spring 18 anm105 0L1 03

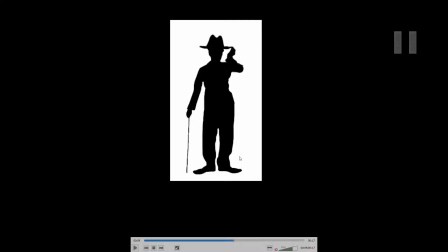[3:57]
So what I would probably do is, put the hat on, pause for a moment, and then really quickly, like over, a quarter or a fifth of the time, just maybe 4 frames or 3 frames of animation,
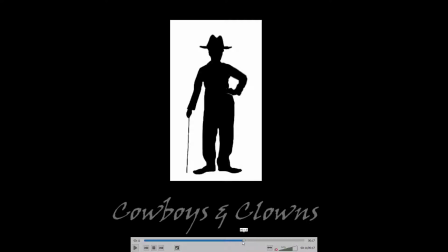[4:12]
just have the arm quickly move down there. And I think if it wasn't so slow, it would draw less attention to itself. And then the other thing is with this, it's a nice effect except for the way it's bounded by this square.
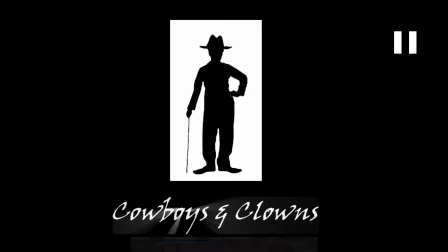[4:29]
So I'm wondering if you did that and
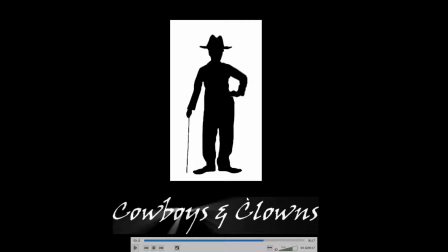[4:35]
pre-comped it and brought the pre-comp in here, or if it's limited. I'm just wondering what's limiting it by that area. Because I think it would be better if those beams extended outside of this rectangle rather than being cropped off. And again, without seeing the After Effects thing, I'm not sure, but my guess is that it was you did that and then you pre-comped it and you brought the pre-comp, into this sequence. And if that's the case, don't do it. Just if you did the effect just on the text, right? As just a text layer all in the same comp, I think it wouldn't do that cropping thing. Um, so, anyways, whatever it is, try and figure out how to make it not crop there.
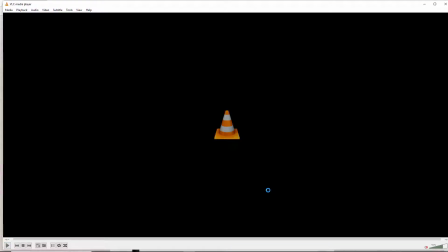[5:22]
I think it'll be better. Yeah, other than that, it's looking good. Next up is Deonte.
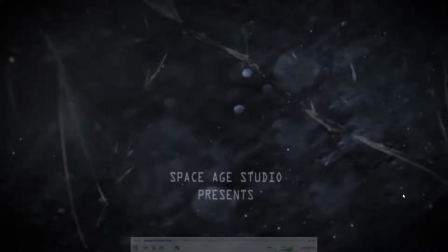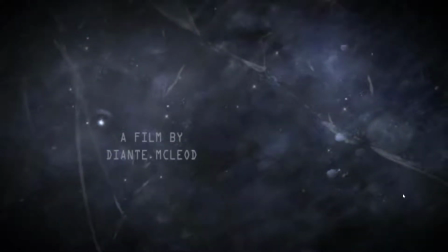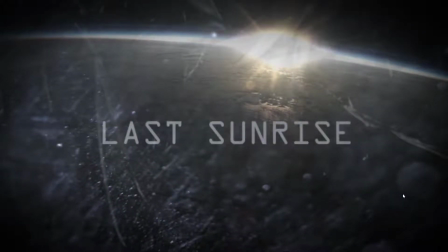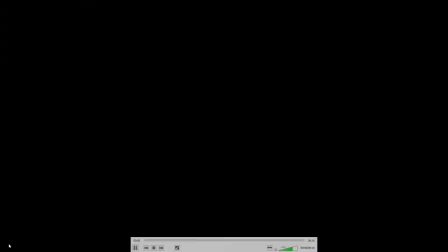[5:48]
Okay, so some good improvements here. I like the different layers.
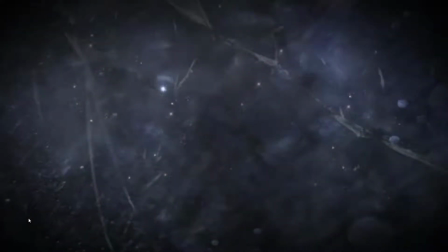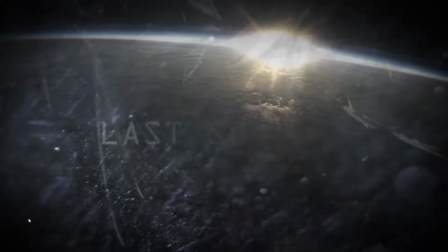[6:00]
Maybe go a little bigger on the text for the other titles.
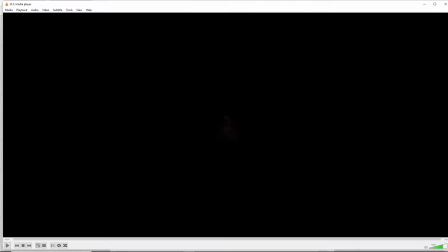[6:06]
That one's good. I think that
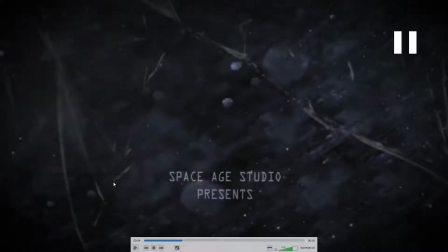[6:12]
that looks a little small and low, so I might go bigger with that. And you have this moving, and then you have it slow down and stop before the transition.
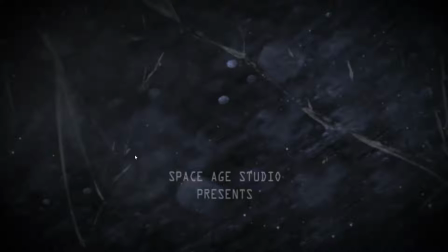[6:21]
And what would look nicer is if it just kept moving all the way through the transition.
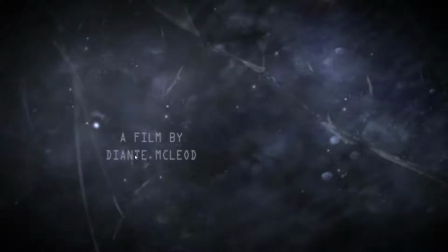[6:28]
I think it would give it more. And same here, it slows to a stop, and then we transition.
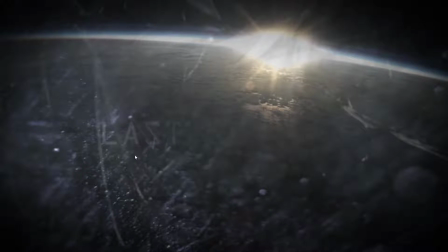[6:33]
And what looks nicer is if it continues to transition through the that it continues to move through the dissolve, so that it never stops, and then the two kind of motions cross each other.
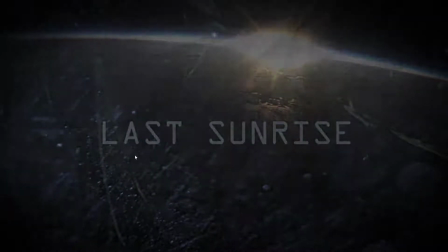[6:45]
It looks nice. So yeah, it's very different, but from the last one. But I think this turned out well, and a few tweaks can improve it.
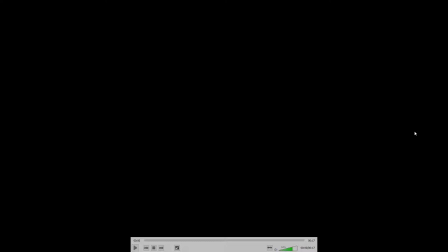[6:56]
Next up is Jaemin.
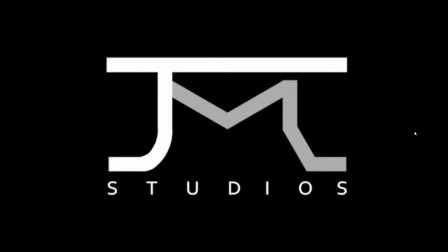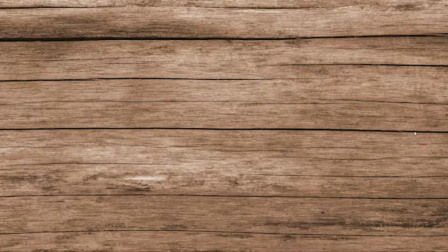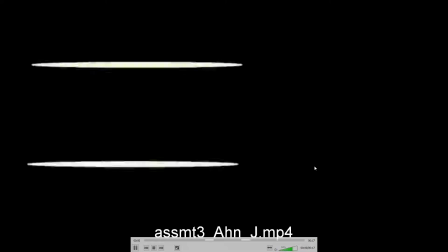[7:17]
Alright, so this is looking good. Let's watch it again without the audio.
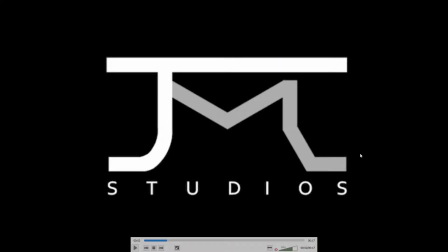[7:23]
I like those bullet shots at the beginning. I still think that this could be cleaned up a little,
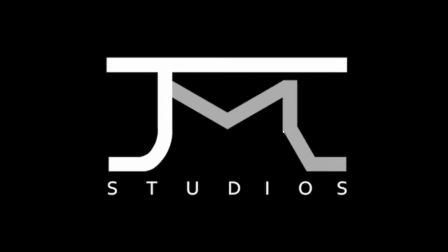[7:30]
like just where this meets here, and maybe it's that I don't like this sharp corner there. I'm not sure. But it does look better than it did.
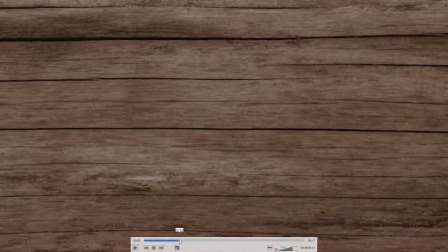[7:46]
Or maybe maybe the M was just simpler.
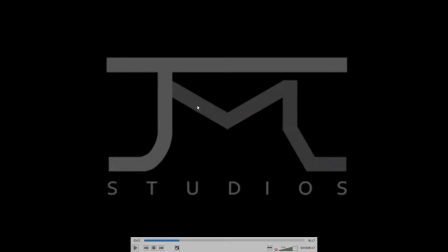[7:51]
If it would just, if it came down from here to like the center of this distance here, say like there, it just went dun dun dun. I think that would be better.